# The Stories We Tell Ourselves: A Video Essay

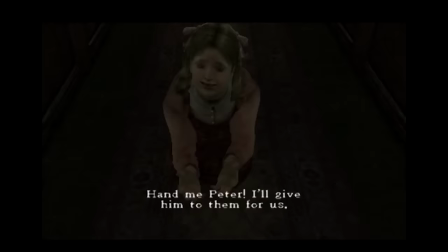(12:21)
It goes against her own inner narrative, built of coping mechanisms that allow her to see the world in a way she can deal with.
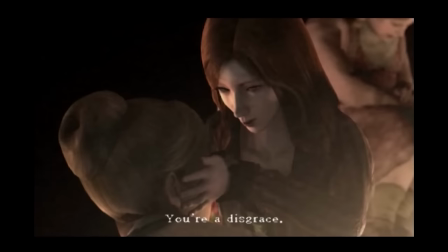(12:29)
While all of these princess titles exist solely within Jennifer's inner narrative,
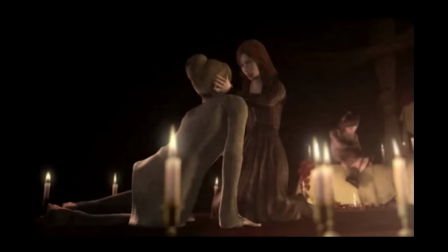(12:33)
the other girls can clearly see where they fall in the social hierarchy and they'll do anything not to be demoted. Their rankings are pinned up in pride of place on the wall and examining them makes the camera pan slowly down,
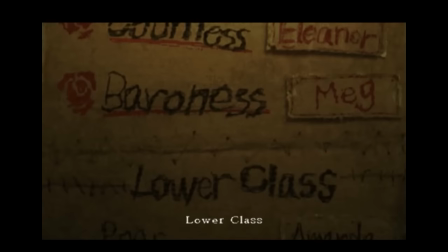(12:45)
encouraging you to drink in the majesty and cruelty of the aristocrats. You can't give it a quick glance, you're forced to linger and really consider your place in the story.
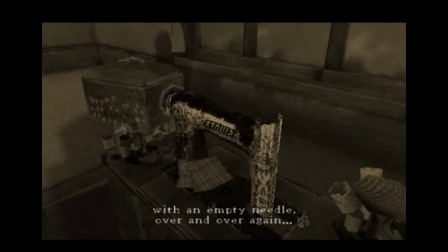(12:55)
Of course, they're just children in a run down orphanage in 1930,
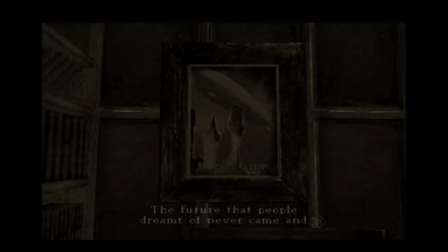(12:59)
in the midst of the Great Depression as the world was still recovering from World War I. They aren't aristocrats and this social system is all just made up,
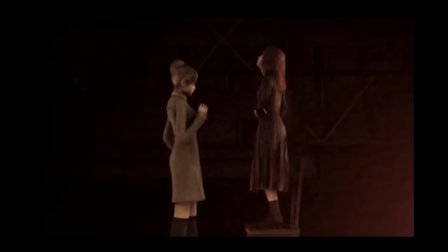(13:07)
group, arguably like any social system. It gives them purpose though, and the chance to pretend that they have power and control in their lives.
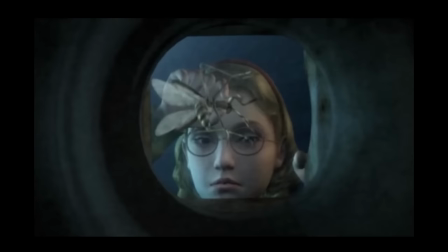(13:15)
They're not cast-off orphans shoved out of sight, they're important.
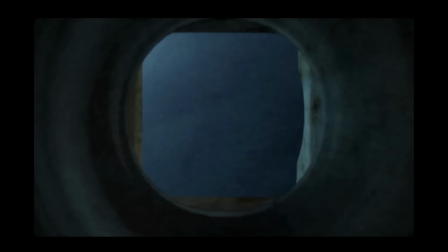(13:21)
All of the children are trying to work out where they stand with each other like any social group, just in a more… up-front way.
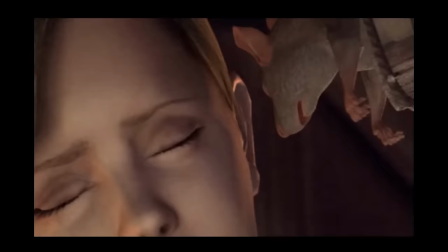(13:29)
Obviously, this creates a breeding ground for bullying and marks all the lowest ranked children as free-for-all targets, which, uh, Not good.
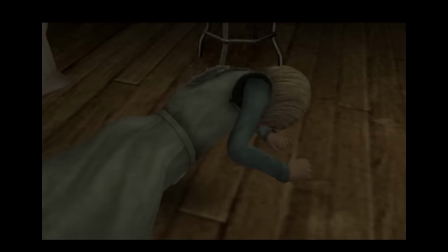(13:36)
Very not good. But they're all orphans. They're trying to work out how to love and be loved while dealing with losing their families.
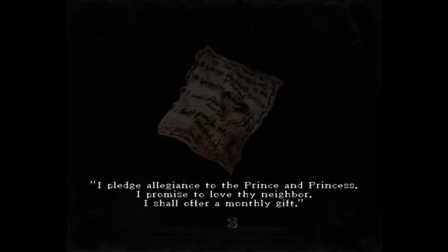(13:44)
To enter the club at all, you have to swear the rule of Rose, an oath of love, to the princess and the club itself.
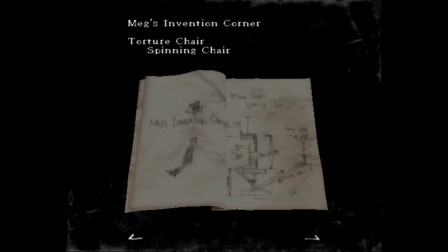(13:50)
You have to choose to love and pledge your whole self to this game.
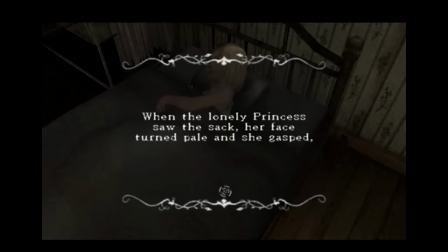(13:54)
And then, thanks to that loyalty, you have to severely punish kids who fail to offer their princess a good enough gift every month.
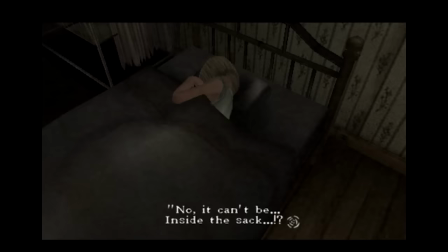(14:01)
You have to hurt your friends when something precious to them is chosen as the gift, You have to lie, manipulate, humiliate.
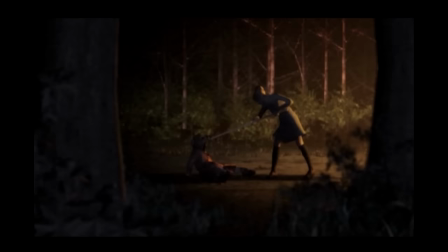(14:08)
Well, you don't want to be the one at the bottom, do you? You've seen how they get treated.
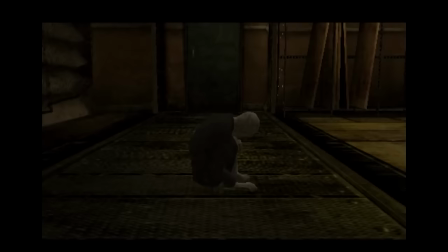(14:18)
All the enemies Jennifer faces, yes there is combat in this game, no it's not good, are imps.
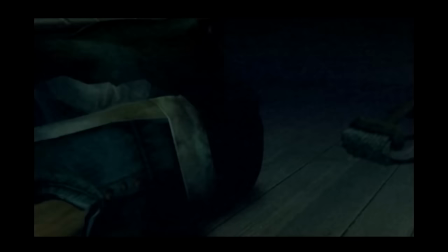(14:24)
Grotesque little creatures with huge mismatched empty eye sockets. Small and hunched, they come after children who don't clean up and do their chores.
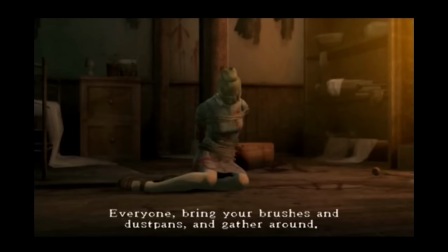(14:32)
There's a huge emphasis on cleanliness and filth in this game,
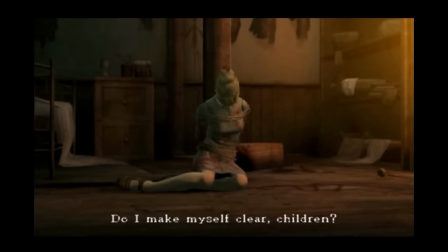(14:35)
with Jennifer living in the Filth Room and earning the rank Filthy when she inevitably fails to measure up to the other children's standards.
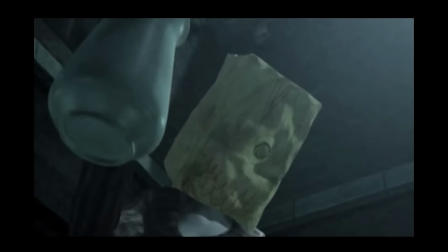(14:43) Filthy wretch.
Like I said, a lot of what we see is twisted through Jennifer's framing of events,
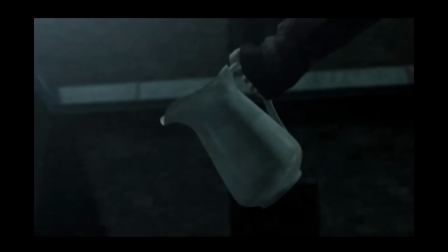(14:49)
and while it's likely that the other children did once pour water on her when calling her names, I doubt they pushed her into a grave.
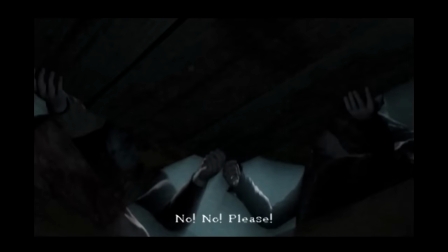(14:57)
But her mind immediately reproduces that as her first encounter with the children, making her the lowest of the low again as she's shoved back into her own past.
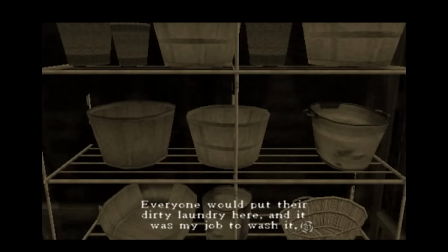(15:05)
Even though in game she hasn't been given that ream yet or granted that title again, her subconscious remembers. It was her identity. And it's only the Filth Room because Filthy Jennifer lives there, a quiet girl who might get a bit grubby from washing everyone's clothes as that was her assigned chore and those clothes get dumped in the laundry or Filth Room.
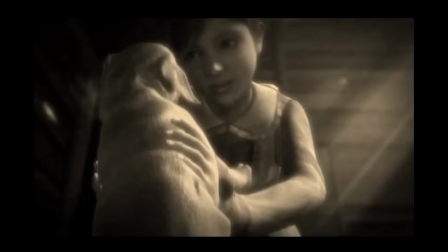(15:25)
And of course, as an outcast, she tends to play outside in the fields and muck away from the other children, eventually finding and adopting a puppy.
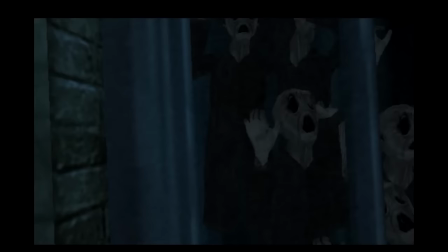(15:34)
The faces of those enemy imps are distorted with muffled voices because Jennifer remembers being
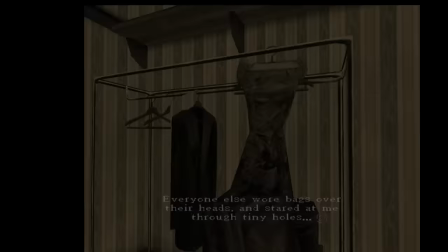(15:38)
terrified on Halloween when everyone made masks out of paper bags with mismatched eye holes torn into them.
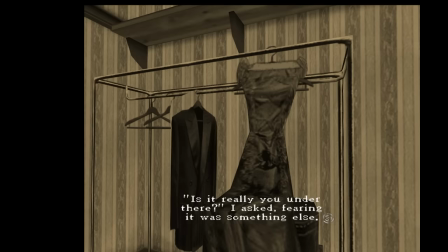(15:44)
She says that she was afraid it wasn't really the other children under there and kept asking if it really was but got no response.
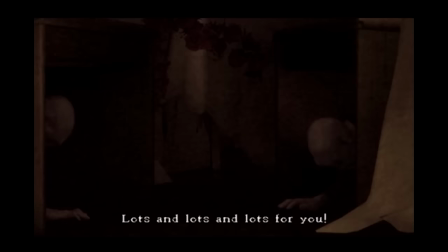(15:51)
The imps usually appear in big groups trying to overwhelm her, probably to represent the way the other children overwhelmed her when they ganged up on her as a child.
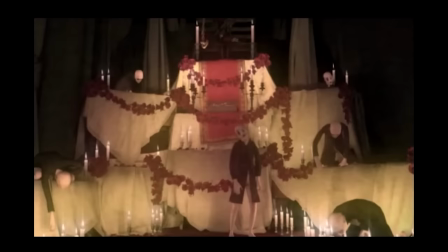(15:59)
Even their voices are whispery and muffled, but in the final chapter we finally get to hear what they're saying.
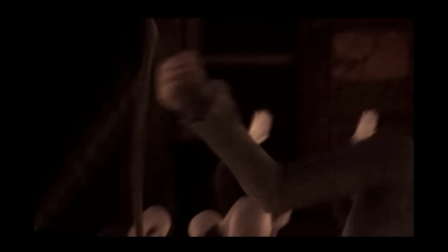(16:05)
A bright red crayon just for you, taunting her with the offer and threat of becoming an aristocrat.
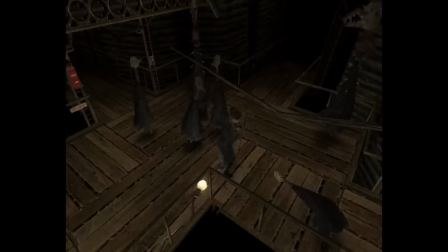(16:13)
Something I find really telling and characterful is that the combat in this game is bad. The hitboxes are terrible.
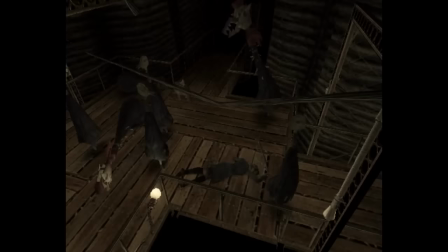(16:20)
You don't have a health bar or heads up display and have to rely on how much she's limping. You barely do any damage, if you can even hit them.